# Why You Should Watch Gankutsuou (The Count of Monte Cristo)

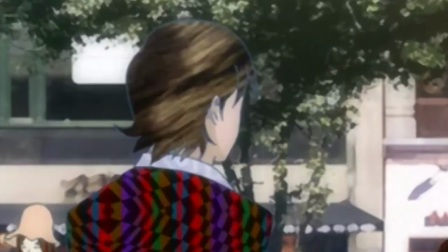16:26 It's a very strange use of compositing and it only applies to the clothing and also hair for some reason, but it's a very unique idea that I'm glad to see put to use here.
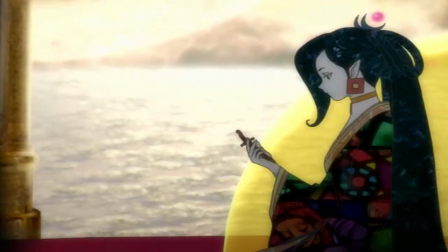16:33 The whole thing walks a line between arthouse and avant-garde.
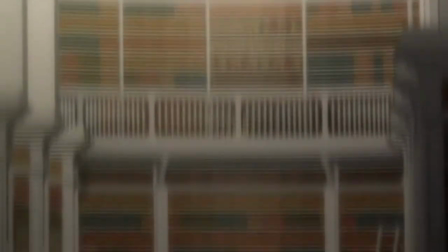16:37 There are plenty of sceneries and backgrounds that are just out of this world, both in the figurative sense and, well, whatever the fuck this thing is.
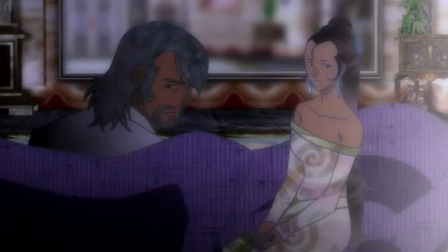16:45 And I mean, multiple times an episode kind of plenty. The color palettes used throughout all the show are bountiful and just cool looking.
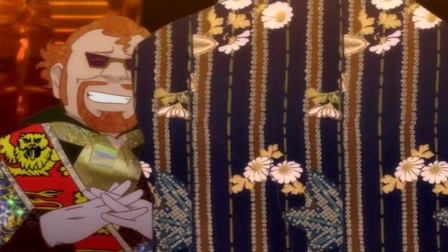16:52 The animation in general is nothing amazing, but it's in no way bad either.
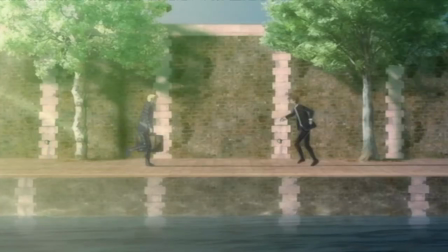16:56 The indulgent, high-effort art and the shots which present it more than makes up for any lack of enthusiasm with the animation.
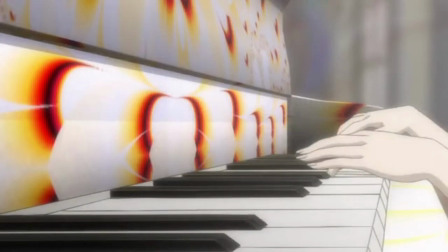17:02 This show is visually amazing regardless of animation, and that seems to be one of its chief aims.
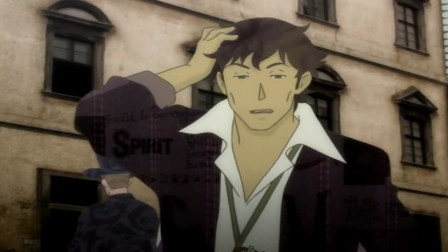17:07 The CGI actually doesn't offend the eye too much thanks to the rest of the art style's facets
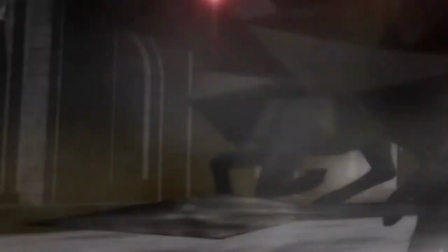17:12 like the unusual backgrounds and just the general strangeness pervading the whole thing.
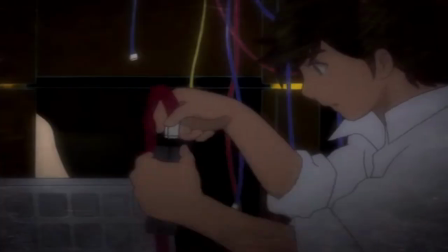17:16 I'm not trying to say it's good CGI, it's definitely bad, but it isn't jarring thanks to the rest of the visual makeup, and that's what really counts.
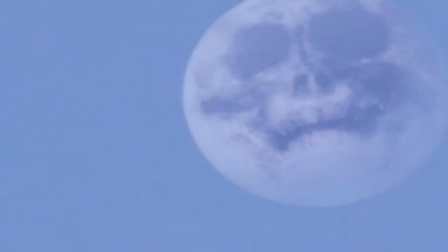17:24 Plus, it isn't used often, so the show is largely able to get away with it. Overall, every little quirk in the visual direction comes together to create an extremely memorable package,
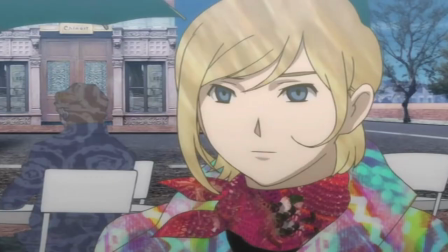17:33 and many of the shots along with the music that accompanies them are the epitome of grandiose
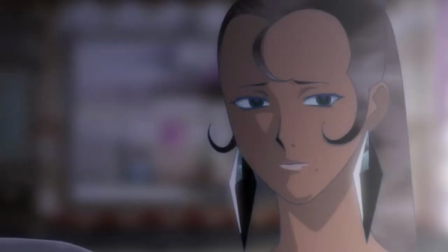17:38 and wrap the drama that they portray into one seriously entrancing package.
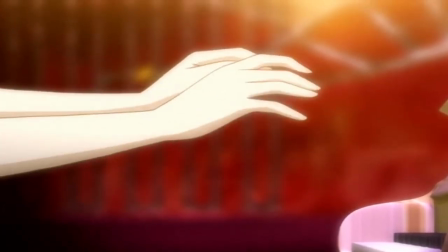17:43 Speaking of the music, it's wonderful, making appropriate and well-timed use of the real classical operas of Tchaikovsky,
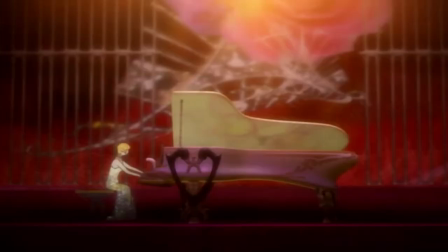17:49 who probably needs no introduction, and other classical composers of the era in addition to its own original music.
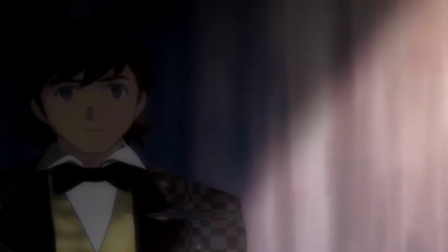17:55 The classical is primarily what you hear, but it's usually very… quiet.
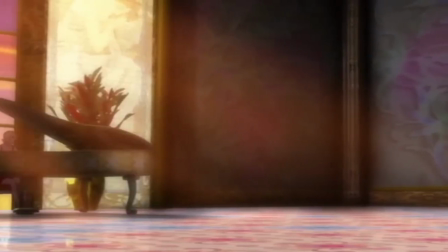17:59 Sort of like a step up from elevator music, which is precisely the right fit for a lot of the anime's scenes.
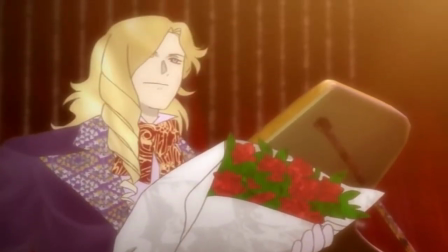18:04 The lofty, bombastic presence which classical usually carries with it is only there when it's suitable,
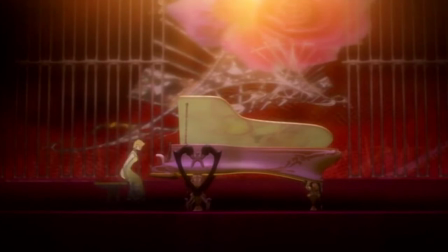18:09 such as with the attending of literal operas or other performances, and when the drama reaches its highest peaks.
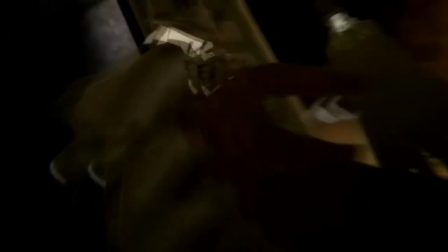18:15 There are a couple tracks that give me chills and are capable of speaking more than the actual dialogue that accompanies them.
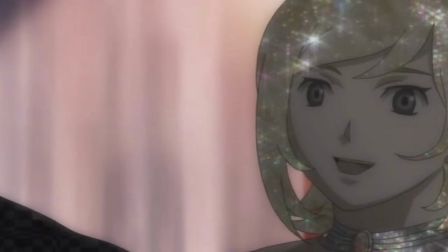18:20 No slight to the script, the music is just that good sometimes. times. The blend of Spanish guitar working the Phrygian mode of the natural minor scale and the dissonant ambiance which
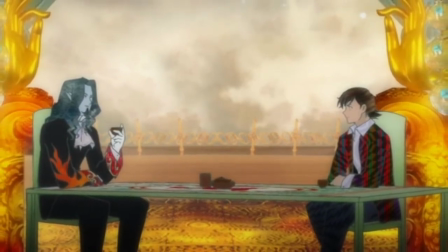18:29 is sometimes used to recall the past or to imply great foreboding is a spellbinding combination.
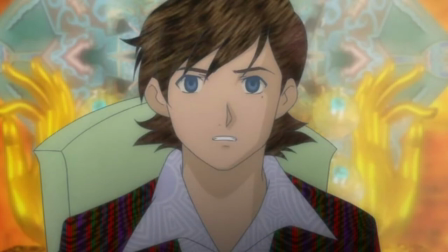18:34 This anime uses its music with greater care than most others, playing careful attention not to reuse tracks too often.
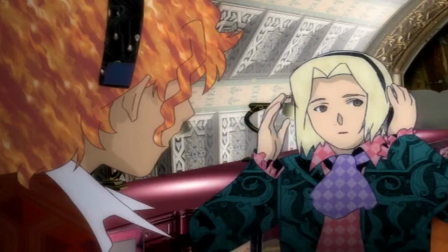18:40 It's very often haunting, uneasy, but never seems to overstay its welcome.
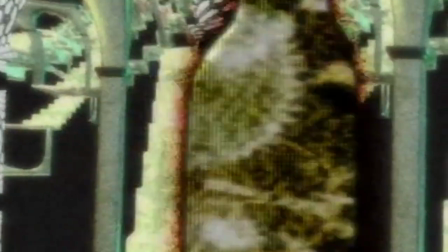18:44 Melancholy in remembrance of lives lost, mystical when stricken with awe, tense when pride is at stake, and triumphant when righteous ambitions are met.
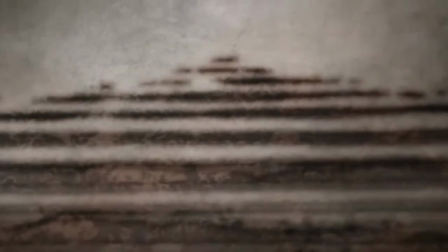18:52 The OP is a relaxing song which forgoes the more energetic poppy sound we're used to in anime for one song in English with a more serene feel to it.
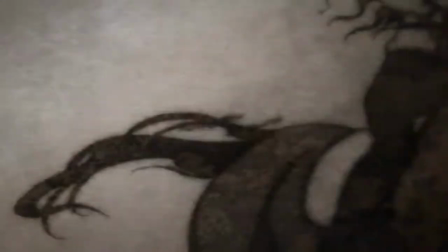19:00 The visuals here are even more avant-garde than the anime proper, no thanks to the extremely rustic style, but still manages to be of interest because of all the symbolism used.
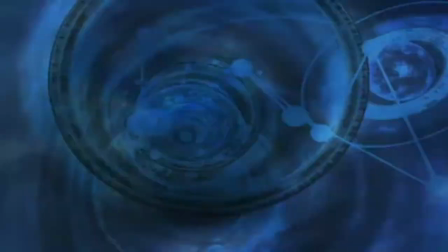19:08 The ending theme is a stark but good departure from the elegant music that usually accompanies the series.
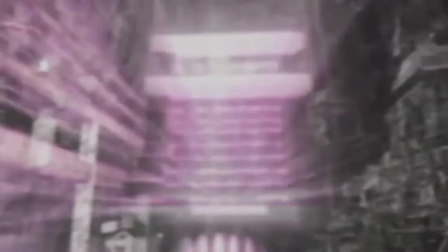19:13 It has a really wild and psychedelic energy that doesn't really suit the show in any way but at least is a good song in its own right.
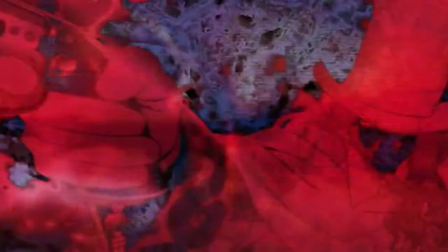19:20 It's the kind of thing you would see Beavis and Butthead jam out to after they get their hands on the gnarliest drugs they can possibly find.
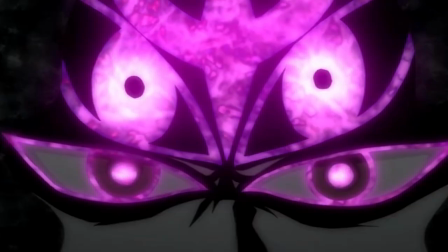19:26 On occasions, the sudden absence of sound successfully instills fear or awe.
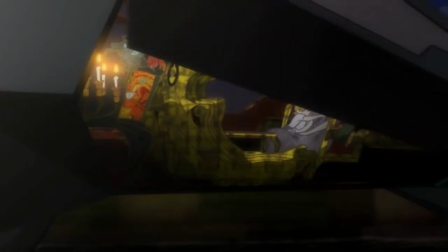19:31 In general, this sound design is natural feeling, the type that impresses while not really trying to impress.
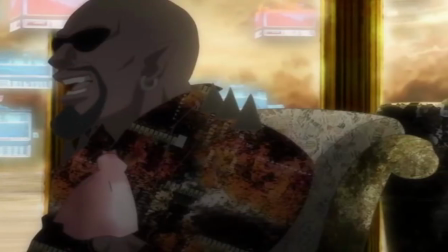19:36 The attention to detail and realism is there.
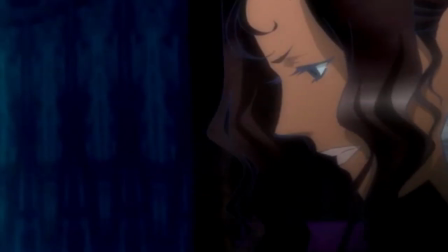19:38 Overall, I think paying attention to some of the technical efforts are well worth it it, and definitely enrich the experience if you are taking it slow and steady.
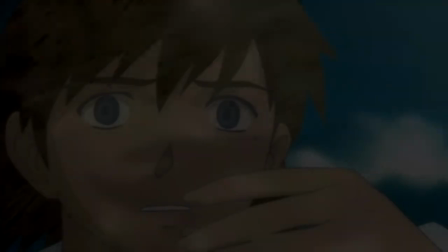19:48 And now, we come to the verdict. The verdict for an anime so close to my heart that my opinion of it is admittedly a bit colored.
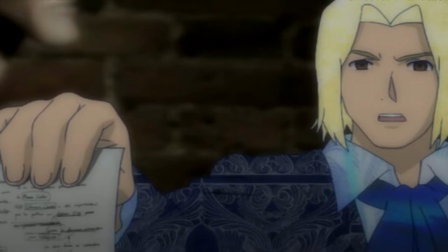19:56 There isn't really anything I dislike about it. What we have in the end is an anime that makes a profound statement, but even more than that, it cares about telling an amazing story.
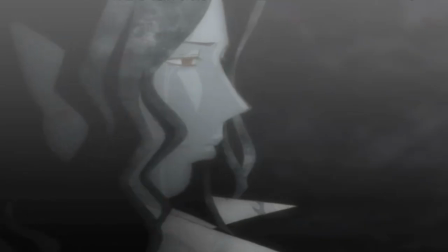20:05 But the philosophies employed and the methods that this story uses to communicate them are the crown jewels of this experience.
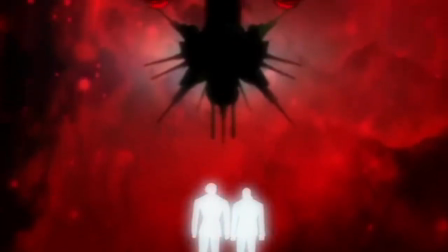20:11 So I want to take a bit of a deeper look into that as we find a note to end on.
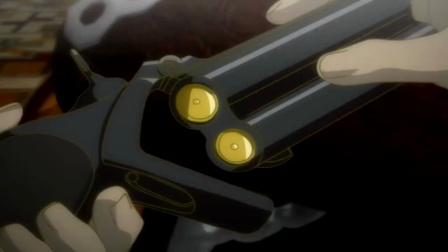20:15 There are more envoys of these themes at work in the show, but there is a series of quotes in the book that I think best describe the Count's view.
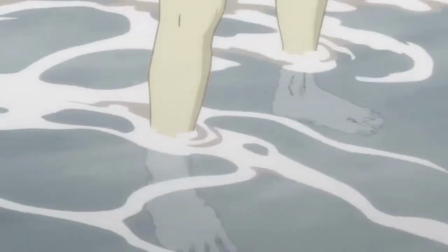20:22 As he is the story's principal character, this is clearly important to the main theme.
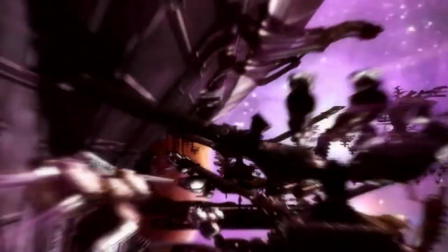20:26 The conversation, again from the book, but still accurate to the variations of the characters in the anime,
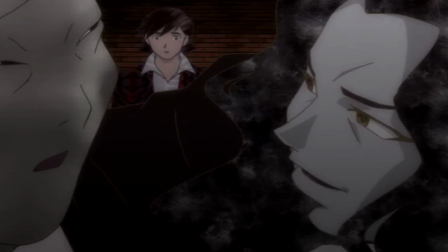20:31 takes place between the Count of Monte Cristo and Albert's dearest friend, Franz.